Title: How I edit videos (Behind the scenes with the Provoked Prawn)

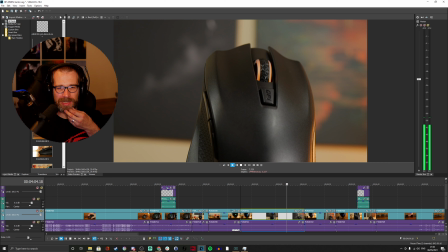I've got to be wary that the fact that it's captured at 24 frames a second for a smooth cinematic look in 4k and there's only so much that you can speed that up before it ends up looking awful. And I could perhaps go for 1080p higher frame rate,
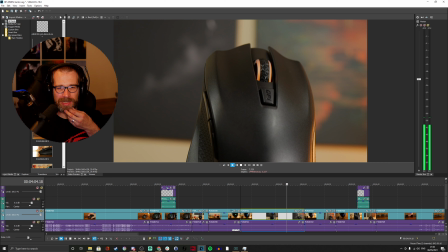but I actually like to get my footage at 4k for the best possible view. So that is how I work.
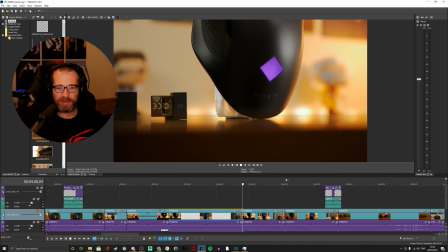So I'm going to quickly smash through the end of this. And then I'm going to demonstrate how I capture the voiceover.
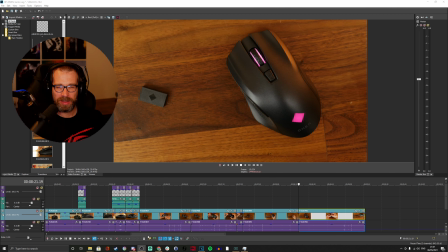So I'll be back in a minute so now I'm at a point about five to ten minutes later with this video sometimes it'll be a lot more than that where I've edited down a lot of the footage and I also I'm at the end of the timeline but also this is from the
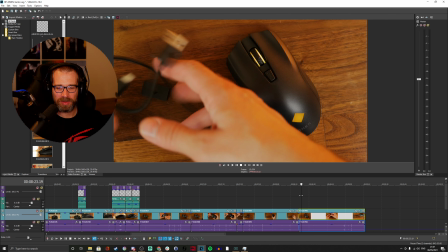other camera now so what I've discovered for example is there are a couple of shots like this one where I've basically got the
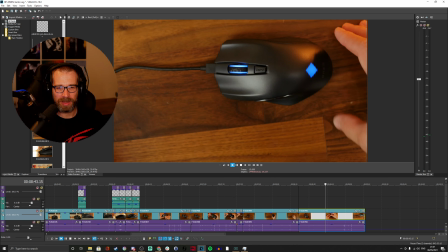cable and I'm showing the cable and how it sits in the mouse now that clips in and now it's a bit awkward to get in and what the adapters for
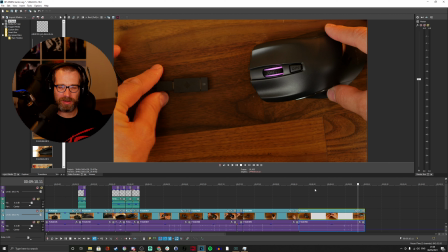that actually don't make sense being at the end.
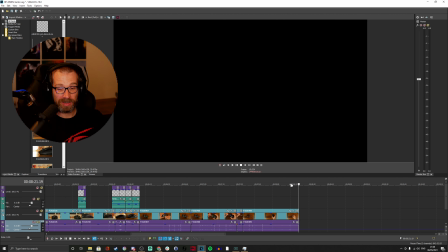So in terms of the timeline and how I'm going to want to talk about it, I'm going to cut that because I know there was a point earlier on when I was editing it,
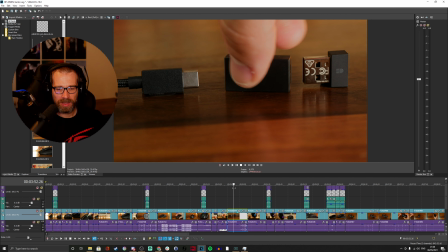which is about here, where I've got a couple of clips.
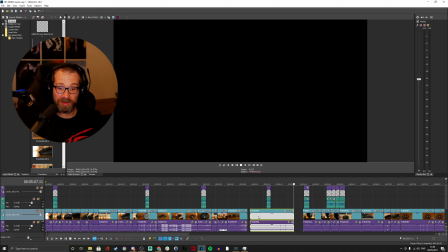So I had that clip that I showed earlier on when I was panning across, I found another one which I put next to it, which is essentially those things together so I can demonstrate close up what they're
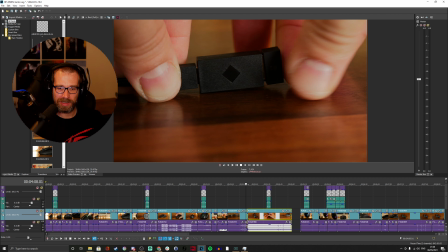four and put them together and now I can put this next one in here which essentially again demonstrates that it's a USB-C cable
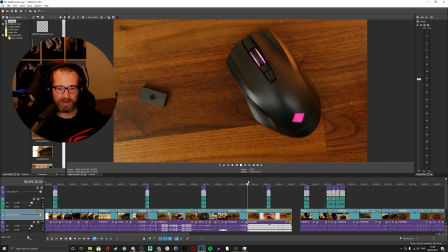and then that plugs into the mouse and that is really awkward and I can remember to talk about that so I sort of have a memory jolt into how to do these things another thing I sometimes do is use a marker so you can press M and then you can get a marker and I can put
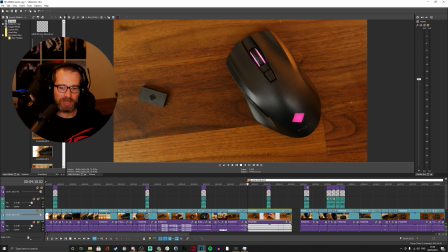cable problems in here to let me know that there's issues and remind me when I'm going through to actually speak about that.
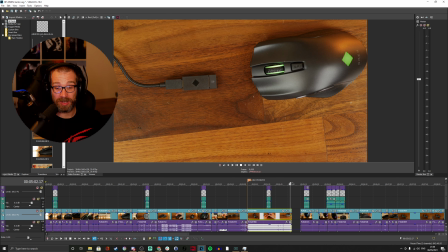Generally I've got into the habit of being able to do it without having to use markers anymore but markers are something I used to use so perhaps you might find that useful.
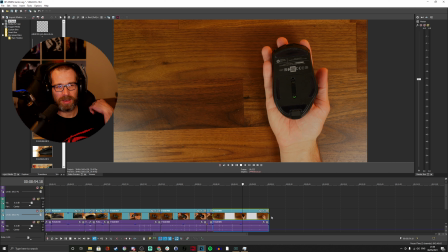So now I've got the clips into a position where they're kind of okay I'm at nine minutes which is kind of all right I know that I need to add
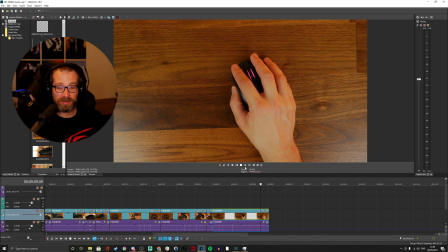footage on for this software and also that this is in the sort of state where it's okay for the ASMR channel.
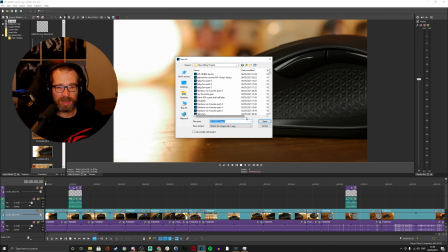So now what I do is I've got that sort of set up the way I'm happy with it. And then I create another file, which I'll call the unboxing. Generally, it will probably this will probably be the review because it's not really an unboxing. So I'll just call it review.
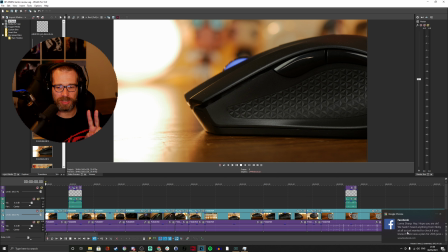So now I've got two files. So now I've got two files, and one is for the ASMR video and one is for the full proper unboxing video review video
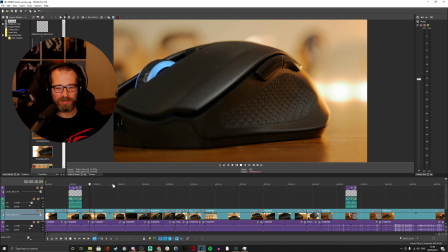and I'm going to use those separately so now what I'm going to do is try and find a shot of the mouse which looks the nicest and I've got one
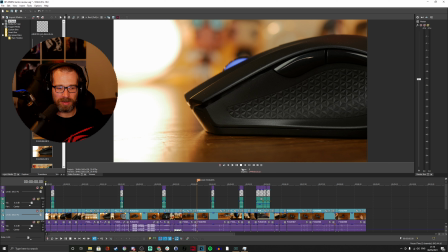at the beginning which is this one which I think kind of makes it I've got one here that makes it look a bit nicer
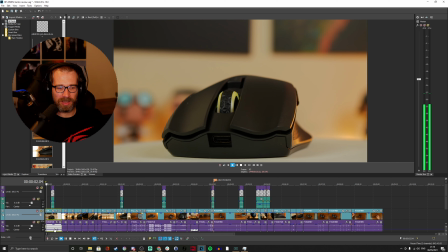so I'm going to start off with this and that is essentially the mouse sitting on a Lazy Susan,
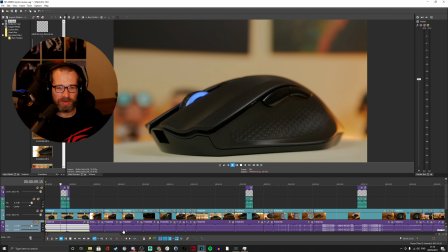which is revolving, and I'm going to minimize the audio on that because you don't need to hear the whir of traffic or whatever else in the beginning.
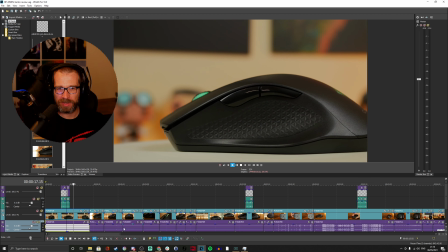And now I have this set up into a position where I'm kind of happy with it. This is not going to be the final product, but this is an example of how I do it.
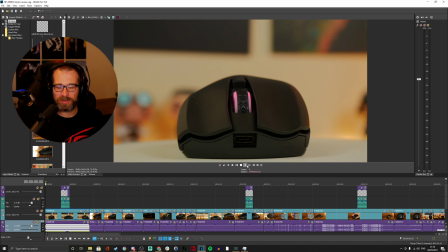So now just to give you, just to show you how I do a next stage.
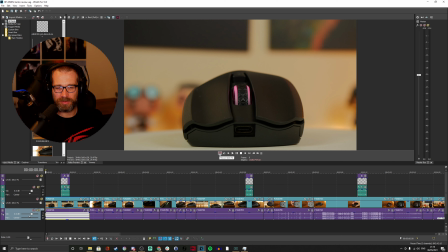Vegas has a option for capturing voiceover within the software, you can click and you can do it. However, I use Audacity. And the reason for that is simply habit, for the most part,
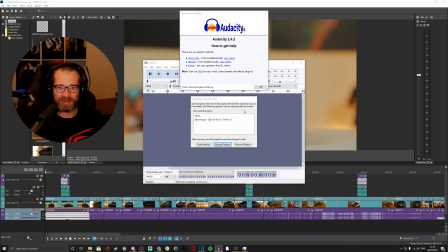because I used to use other microphones which aren't as good as this one that you can hear here.
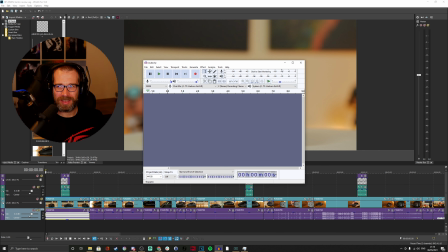And they'd capture a lot of background noise. And so for things like normalization and deletion of background audio, the Audacity is fantastic.
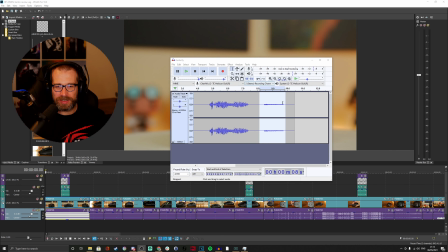And what you can do with Audacity is you can easily do things like this.